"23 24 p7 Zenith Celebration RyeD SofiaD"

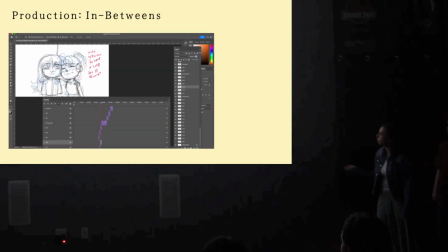So that was our first.
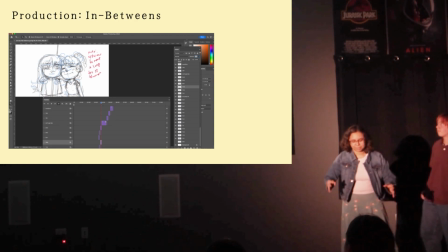That was basically our rough, kind of like first phase of it.
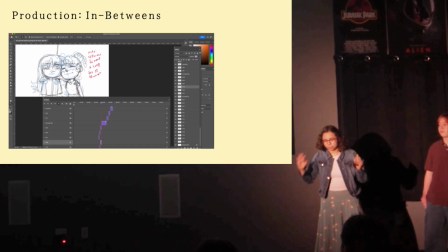Then we came back and did the in-betweens, which is the most grueling part of animation because there's so much stuff you gotta draw.
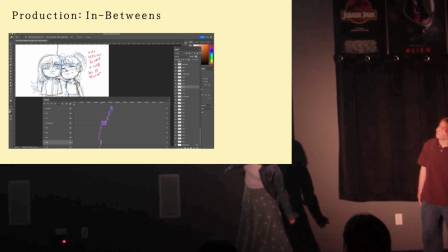I don't know if you can see how much freaking layers there are on this thing,
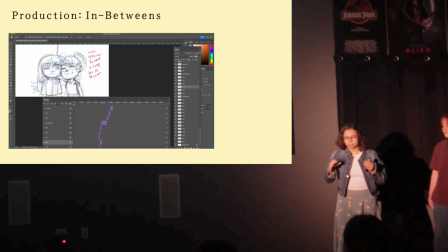but just the in-betweens for me, took me 11 hours, and that was like over 1 week. So that was very intense for both of us. And then after that, I'll pass it to Rye.
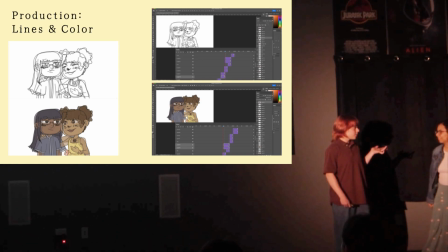We did lines and color. We did something a little bit different for this. For several reasons. We actually both liked each other's sketches. For one, just burnout reasons. We were really tired. This took like a lot of our time.
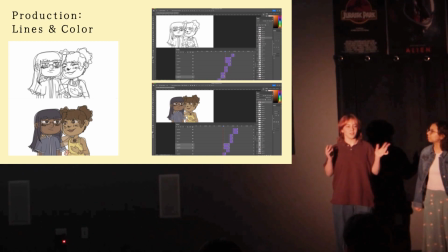And working on each other's drawings and something new that we haven't been working on for a bunch of hours already was really refreshing. And then the main reason was it just meshed our styles together and it made the whole thing a lot more cohesive.
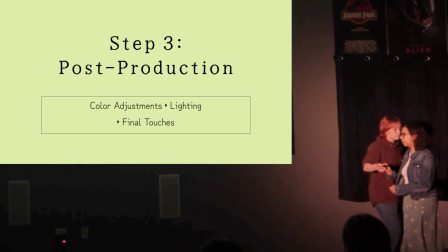And then finally, post-production.
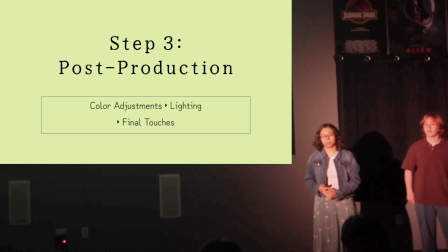So me and Rye actually used the advanced learning project in digital media to learn post-production for animation.
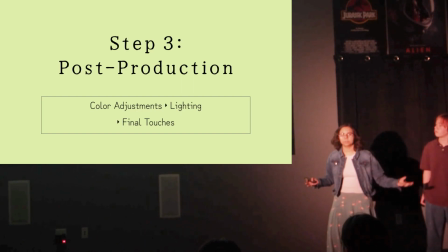And basically that just consists of like color adjustments or like certain effects to make it look a little bit more cinematic.
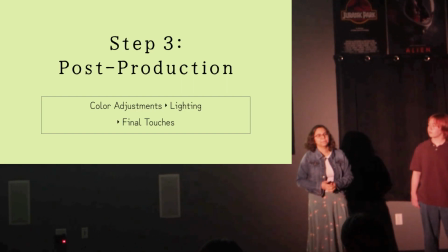And you actually, something I learned is that you actually want to imitate film a little bit with like cameras and stuff.
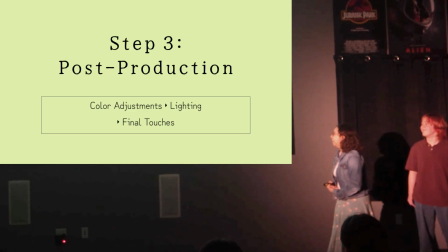So maybe film is really cool too. Anyway, and
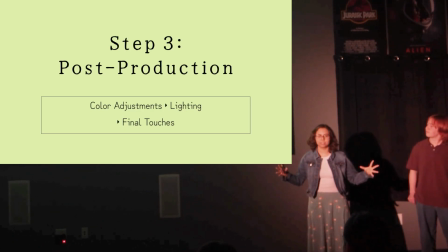we also did like some lighting effects and some final touches of like really cool effects that RyeD did really well.
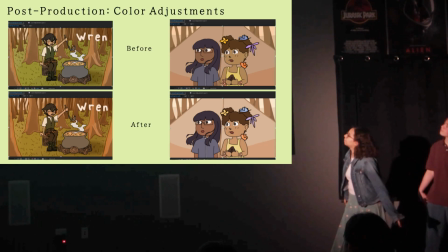So first of all was our color adjustments. We just like basically this is like the before.
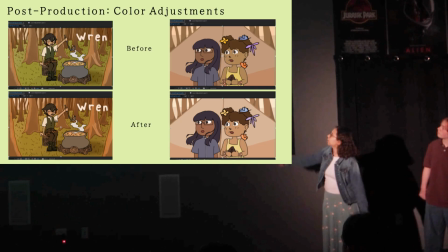This is the after.
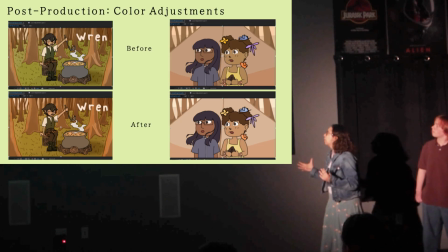As you can see, the character looks like much more inside of the scene, and the colors just don't contrast a lot and don't look like too weird together.
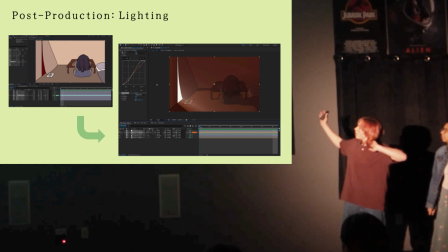Next thing was lighting. I did this for my advanced learning project. Quick technical explanation, I guess. I added a bunch of like plain solid layers with blend modes for like the basic lighting. And then I basically just duplicated that on top and put a radio
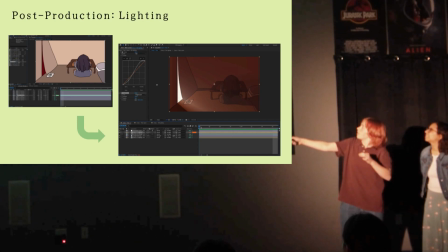this thing with the radius or center point like right here, and that created this sort of light streaming in through the tent door effect,
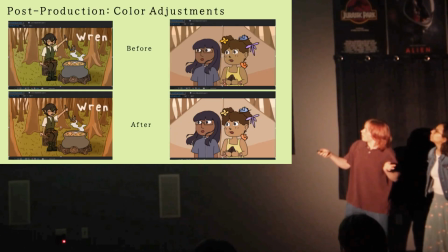which is cool. And then also for lighting here, you can see there's like the cast shadow.
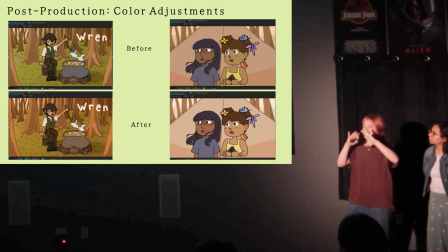We added this in with just like a mask in After Effects,
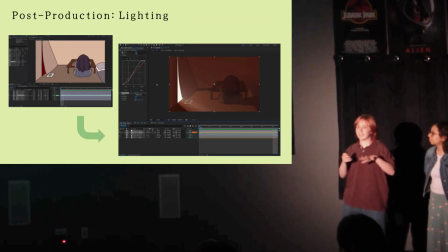and it created a much more like in the background and not just pasted on top of it feel.
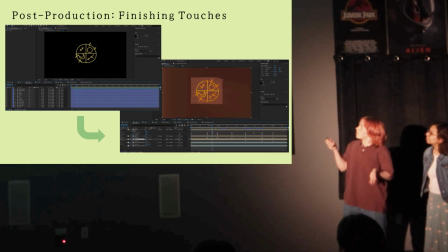Yeah. And then some more like finishing touches. We wanted to have the sigil that's from the very beginning sort of drawn out in magical sparkly light. So we used an animated path in After Effects and then an overlay blend mode and another radio blur and just like keyframed the mask and stuff like that.
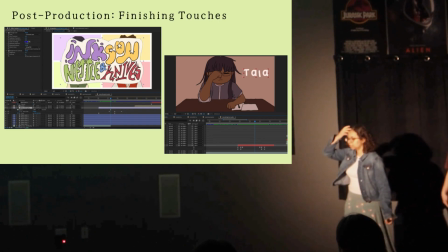And then finally, just for the title screen, because that's also the most important part of an intro animation, we just used some masks to kind of like give it a bit of a more professional look. And we also added the names of the characters and like added some opacity and size keyframes to make it like pop out at you.
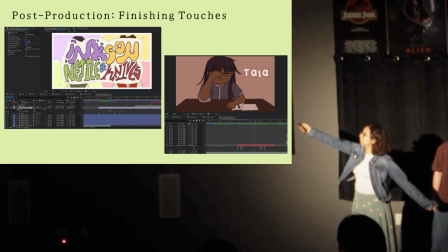And this is our final product. Woo.